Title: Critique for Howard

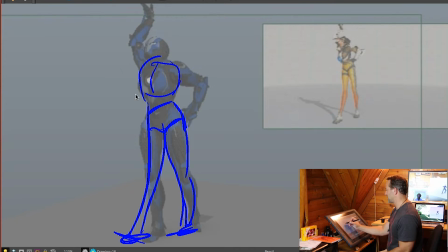1245s
As she throws through, you have to have that chest start to lean over to screen right here, because that's going to help. She's leaned her hips this way. That means the hips or the chest has got to go the other way, but just to counterbalance, right?
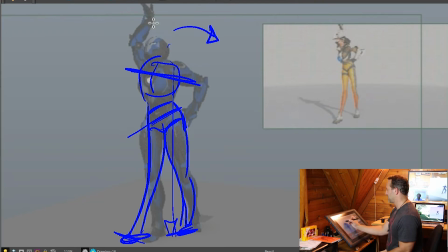1262s
So that you can get that weight over here. Get that flow up through the arm. Now, don't let this other arm get in the way. Right now, where you've put it down, you put the hand really low.
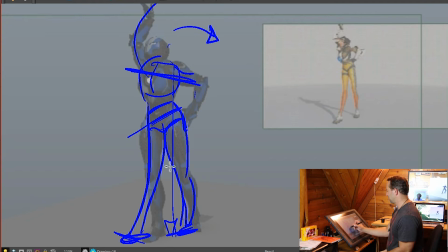1277s
It's creating a flow into nothing. Right? You want to keep it up high so that it will flow into this other leg. Right? So pop that elbow up. Get the hands behind if you need to. Like if this character's arms are too long, put the balled fist behind her hip, so it's kind of more on her ass.
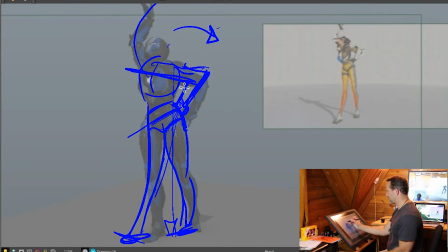1297s
So that way you get this smoother flow through the arm and leg. All right. Same thing with the head. Make sure it's in a logical place for this character that leaves some negative space with the arm and shows her
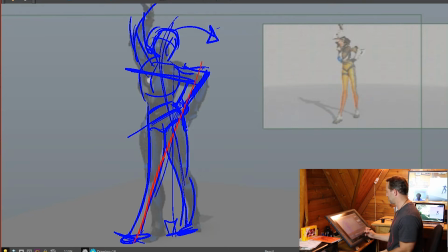1317s
direction, but it also stays in the flow of this central line of action. All right. Don't pop it too far forward or get it lost in the arm.
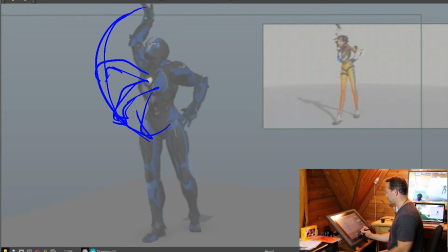1333s
All right, she sinks back into this pose. You have her kind of stumble back, and she is leaning this way. Oh, come on, pen. There we go. You have her starting to lean that way. It's exactly opposite what you should do.
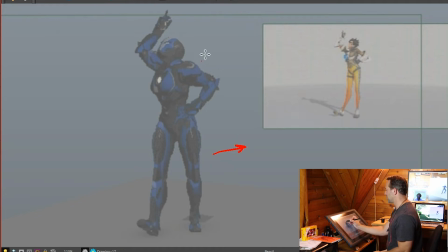1348s
As she leans, starts to move backwards, she has to start leaning slightly to screen right. Getting that arch, getting the hips popped over here. Notice the angle of the hips on your reference character, right?
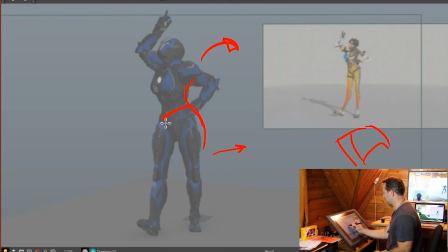1370s
You got to get something very similar in yours that works with the style of this character. It might not be as extreme. It might not be as possible to stretch out the torso the same way, but you do need to get the essence of chest is going this way,
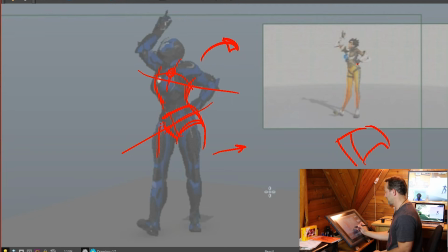1388s
hips are going that way, right? And then getting that leg hyperextended. You can do that with this character. You're going to need to pull that foot forward more. Getting that weight back on this foot.
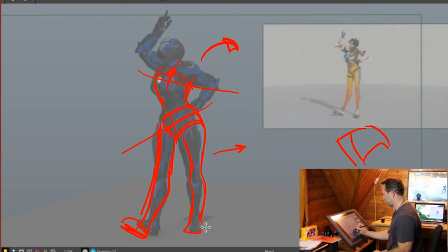1407s
You might need to experiment a little bit with which way to turn the foot to make that read properly. But apart from that, it should work fine.
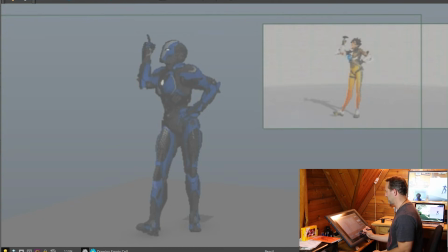1424s
There, now when it sinks in, same problem. Okay, I won't bother to draw that one over. And then when she starts her big move here. Okay, here's where it all breaks to pieces.
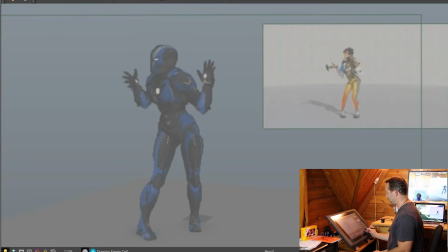1440s
Again, you're working from reference that didn't quite work for you. The biggest problem is this arm. And somebody else I know has called this out on the website you put this onto. Here's the problem, though. You're thinking about
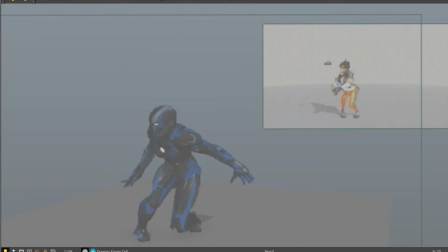1460s
flapping the arm around to get a big anticipation for the scoop, right? But it's not about that, because nobody's actually paying attention to that hand. They're all looking at the relationship between the head and the gun. That's where their eyes are. Okay? So you go throwing this arm all over the place here.
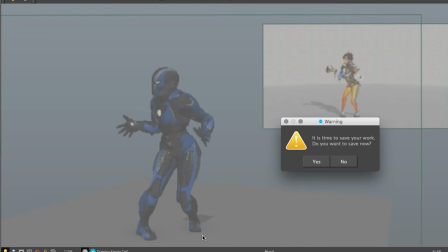1480s
Come on, pen. Really? Yes, I want to say my work. You start throwing the hand all over the place, you're going to start distracting them. They're going to start looking at this hand and not over here where they're supposed to be.